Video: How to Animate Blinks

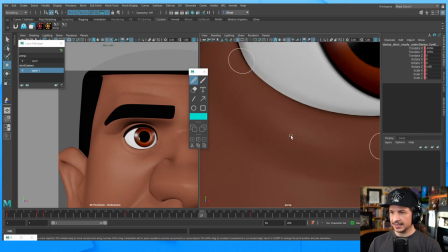3474s
So you can see there's just the tiniest hint of motion right there.
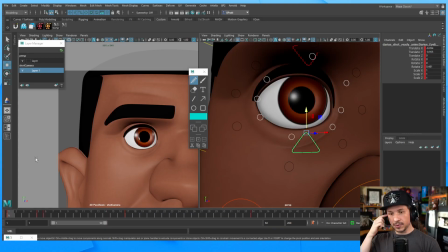3483s
Okay. So what else can we push in here? Well, let's start pushing the spacing. Before we start touching anything else, let's get the spacing feeling right. Because one thing that happens with the blink is see how the top lid just shoots down.
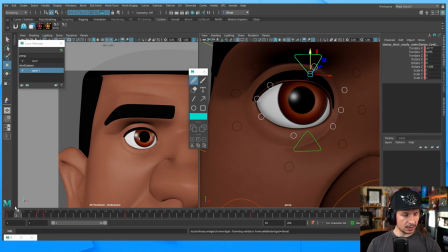3500s
Pop right there. Let's look at our reference. Does that happen?
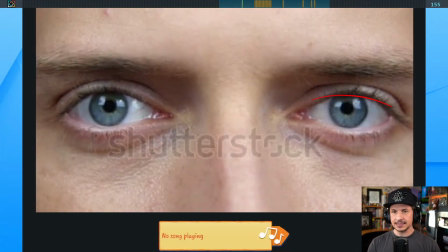3505s
And when you're doing these types of analyses, and there we go. Now it's falling. When you're doing these types of analyses, it's okay to jump back and forth. Look at your reference, go, okay, what am I seeing here? How can I incorporate that? What we're seeing here is, as that blink starts to happen, look at the top lid.
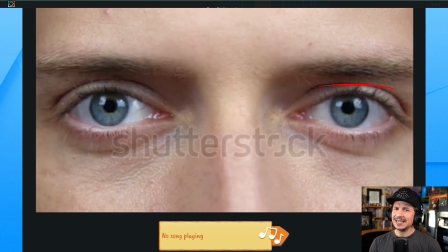3524s
It doesn't pop. It eases, like a barely motion,
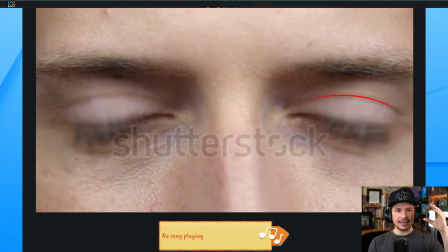3529s
and then pops down, and then snaps shut right there. As it comes up, it eases out, and then moves quickly right in the middle here.
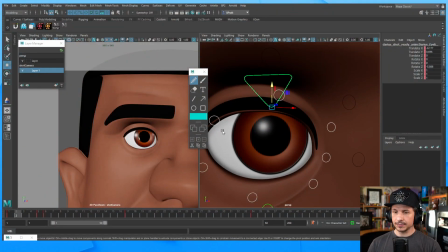3545s
So let's do that with our eye right here. So this is where the graph editor starts to come in really handy.
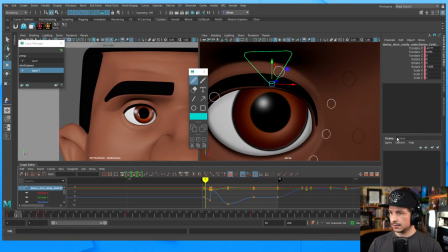3551s
I'm just going to dock it. Let's do that. So let's focus on translate Y first. This is going to be the most important. As the eye comes down, I don't want this to pop down. So I'm just going to set another key here and bring this up.
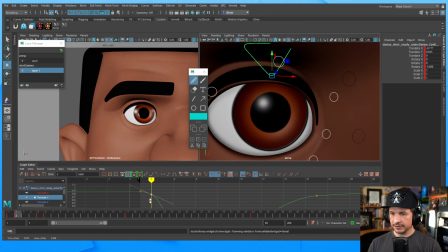3571s
And I just want like a hint of motion right there. Yeah, maybe even a little less. It just starts to move.
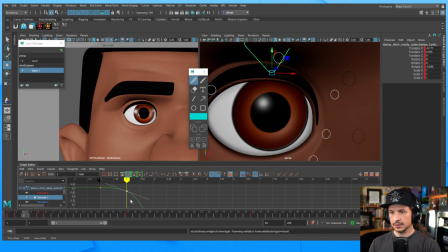3585s
Graph editor is great for this. There we go. So we get hint of motion.
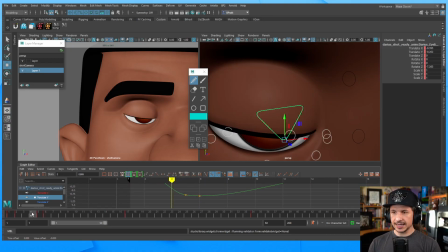3593s
As it comes down, before it contacts, we notice that it eased in slightly.
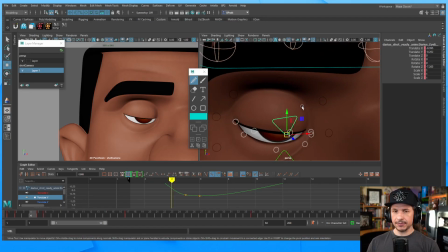3599s
Honestly, this depends on what kind of blink you want to do. If you're doing a really harsh, like blink, like really sharp, don't ease that in. Bring this up, and now the eye, boom, it really hits hard.
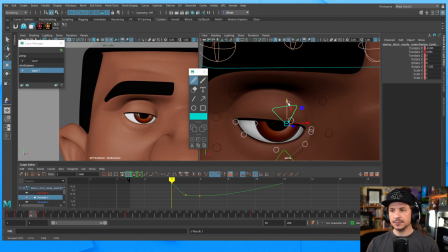3612s
If I want more of a natural blink, kind of a relaxed blink, this is going to ease in just a little bit right there. So now we get that kind of softer feeling to the eye, just a little bit right there.
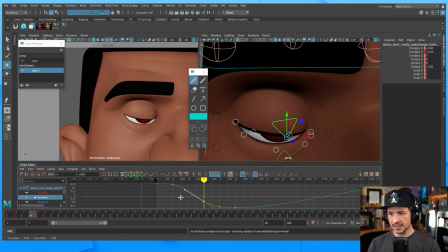3628s
And then I can adjust my spacing in the middle. There we go. Let's also look at my translate X, in this case, side to side. So the eye starts to go to the side here.
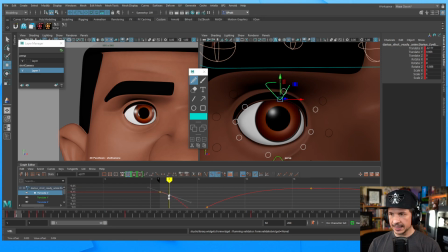3648s
Let's ease that out as well, just a little bit. Just a little. And then as it comes down, let's ease that in a little bit more.
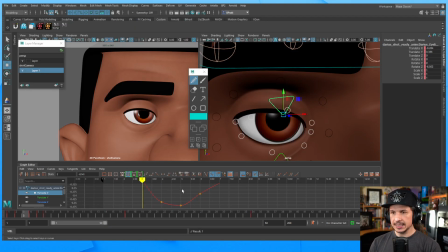3665s
So it really eases into that corner there. So something like that.
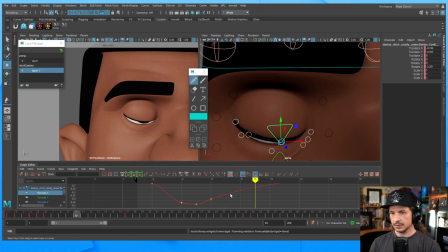3679s
Then it changes direction there, eases out. As it comes up, we can push the spacing here as well. So let's just put a key in the middle.
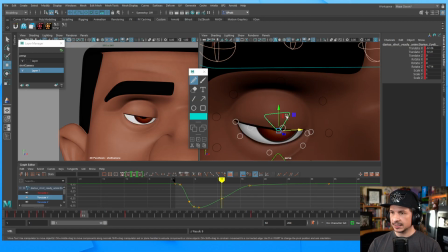3692s
Because we've got so much time right here, I'm just going to put a key right in the center and kind of favor the up pose right there.
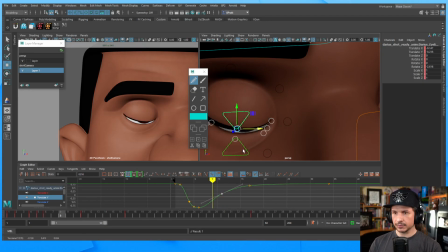3704s
And maybe out just a little bit more so we really push that arc. Boonk. There we go. Let's look at our translate X. A little too much right here. Let's bring it back.